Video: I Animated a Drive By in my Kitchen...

Hi everyone, my name's Dan Pasto, and today we're on location in the kitchen. Yeah! I just got done finishing shot 3 in my Ketchup versus Mustard drive-by shooting Kendrick Lamar music video thing. In the song, Kendrick sings "Mustard" for like a super long time, and at that time, Mustard shows up in his 68 Chevy and pulls out a AK-47 and fucking kills that guy, and it's awesome. Now, this project is 6 shots long.
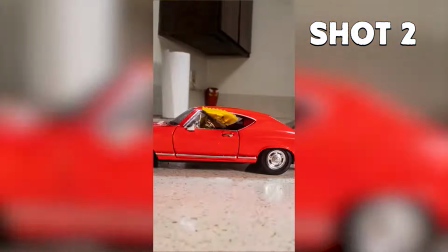0:30 Shot 3 is the most elaborate. It's kind of the money shot. We cut from a snap zoom close-up in shot 2 where the Mustard shoots the AK off screen.
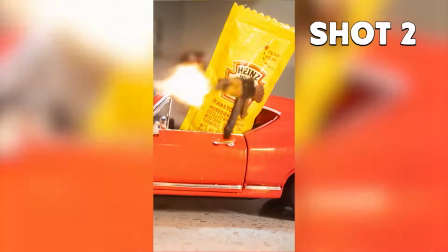0:37 It's implied that he's shooting the ketchup packet, but the audience doesn't officially know that yet. Then we get this awesome POV shot where we fill in that blank. It's like, oh yeah, he's lighting that guy up. Shot 2 is kind of like I'm tossing the ball up to myself. And then shot 3 is when I like, knock that fucking thing out of the park, know what I'm saying? Part of what makes this shot work is that I'm going from a gun that's this big to a gun that's
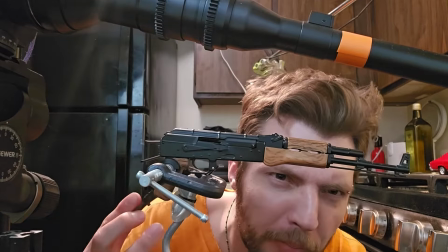1:03 this big. It really helps make the gun feel big and dangerous. I'm a stop motion animator, but I don't want my work to like feel small, you know? It's kind of tricky to do. You gotta be really strategic. Also, you need to own a lot of stuff. Unfortunately, the solution to most problems is spending more money. Now, shot 3 plays the most important role in the sequence.
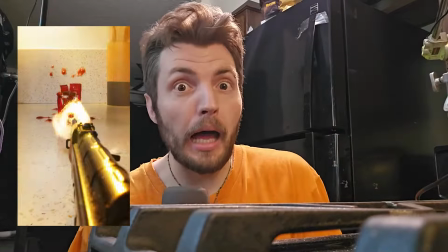1:26 It's also got the most going on. By a lot. Basically, you got the gun, the packet, and the camera move. It's only 3 things, but actually each of those 3 things is at least 2 things.
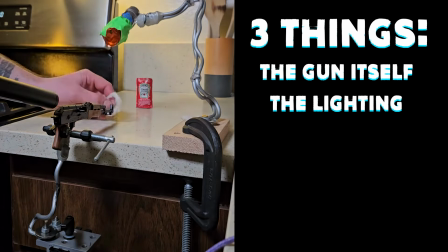1:37 The gun is 3 things. The gun itself, the lighting, and the muzzle flares. The camera is 2 things.
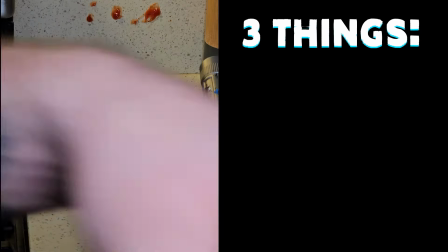1:41 The side and the up-down. The packet is 3 things. The packet itself, the floor ketchup, and the wall ketchup. I figured out most of this stuff in advance. I can't improvise that much stuff. I don't think anyone can.
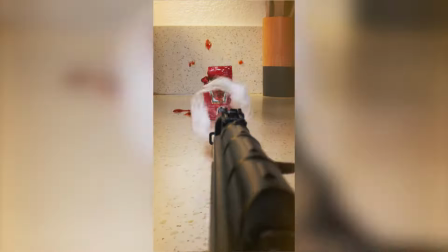1:52 The project is shot on 30 frames per second, but in this shot, I actually animate on 3 different frame rates. This multi-frame technique is something I don't see talked about super often. The most notable and most recent example I can think of is Spider-Punk. He's just about the only time I ever see anybody talking about multiple frame rates at once.
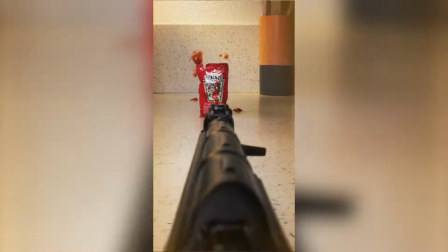2:10 The gun and the camera both animate on 1s. Every frame, the gun and the camera are in a different place.
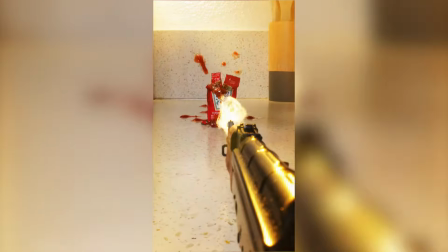2:15 The light animates on 2s. It's on for 2 frames and off for 2 frames. The packet animates on 3s. I feel like 3s gives it the kind of strobe-y kind of feel that I was going for. Like the gun is like a strobe light, and like you only see movement when the light is on, or when the gun fires. Also, animating the ketchup was by far the least interesting, most shittiest part of this project, so making it move only 10 times a second was a strategic move to save my mind and my body. So I'm gonna break down how I animated this shot. Let's talk about the gun first.
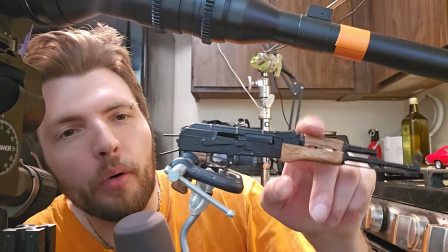2:48 Now, what's actually really funny about this whole thing is I already owned this before I came up with the idea to use it in a project.
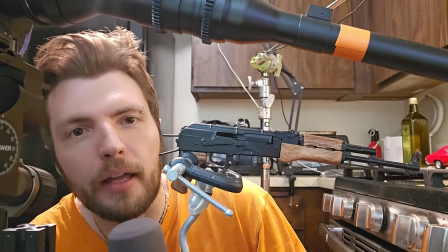2:55 Without it, I never would have been able to achieve this specific look on camera. And what's really funny, the toy's actually broken.
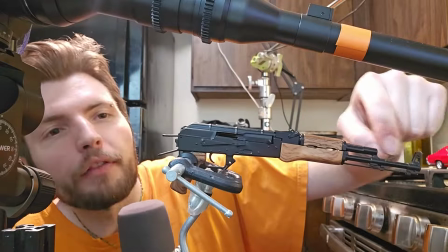3:02 See right here, the barrel fell off. The cat knocked it off a shelf one time.
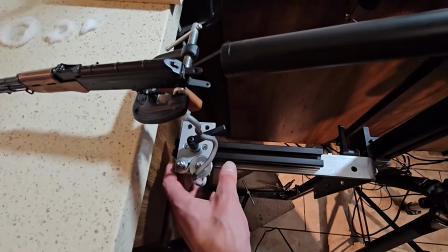3:06 I almost threw it out. I'm so glad I didn't. The gun runs along 80-20 track, parallel to the angle of the lens.
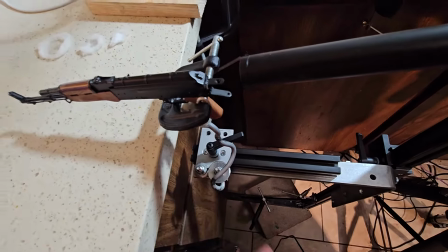3:13 This lets me increment the gun closer to and further from the lens. I'm also animating the tip going up and down.
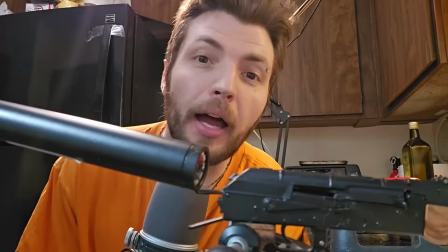3:20 I'm sticking the gun like point blank to the probe lens. I even removed the stock to get even closer, make it feel even bigger.
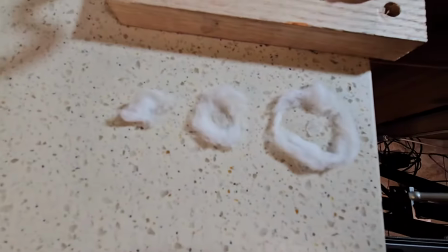3:27 I made replacement muzzle flares in advance so I could save myself some time while animating. They're real simple, just cotton ball bits and sticky wax. 2 and 3 are sculpted circles stuck to transparencies. You can get 100 of these at Staples for real cheap. I did some testing in advance, and I settled on a 4-frame loop for the gun. So there's a 4-frame sequence that I just repeat over and over again. Frame 1, the gun is firing.
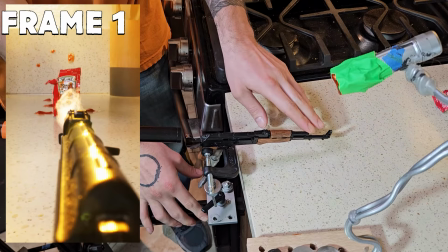3:49 The gun and the bolt are at their maximum positions, farthest points from camera. The overhead flashlight is turned on, causing a nice reflection on the barrel.
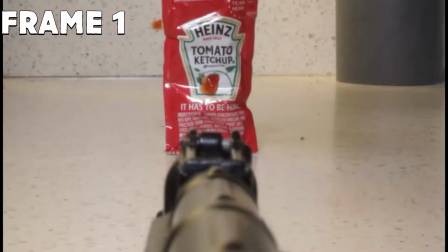3:56 Flare 1 is on the tip, and I shine another flashlight on it to make it look all explodey. Frame 2, the bullet is leaving the barrel.
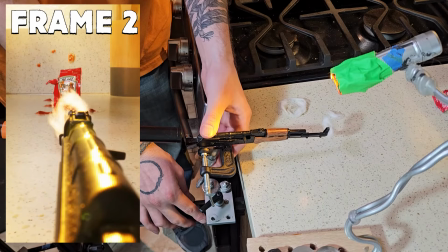4:02 The bolt slides just a bit back, and the gun moves a little closer to the camera. The tip sometimes starts pointing upward, but not always.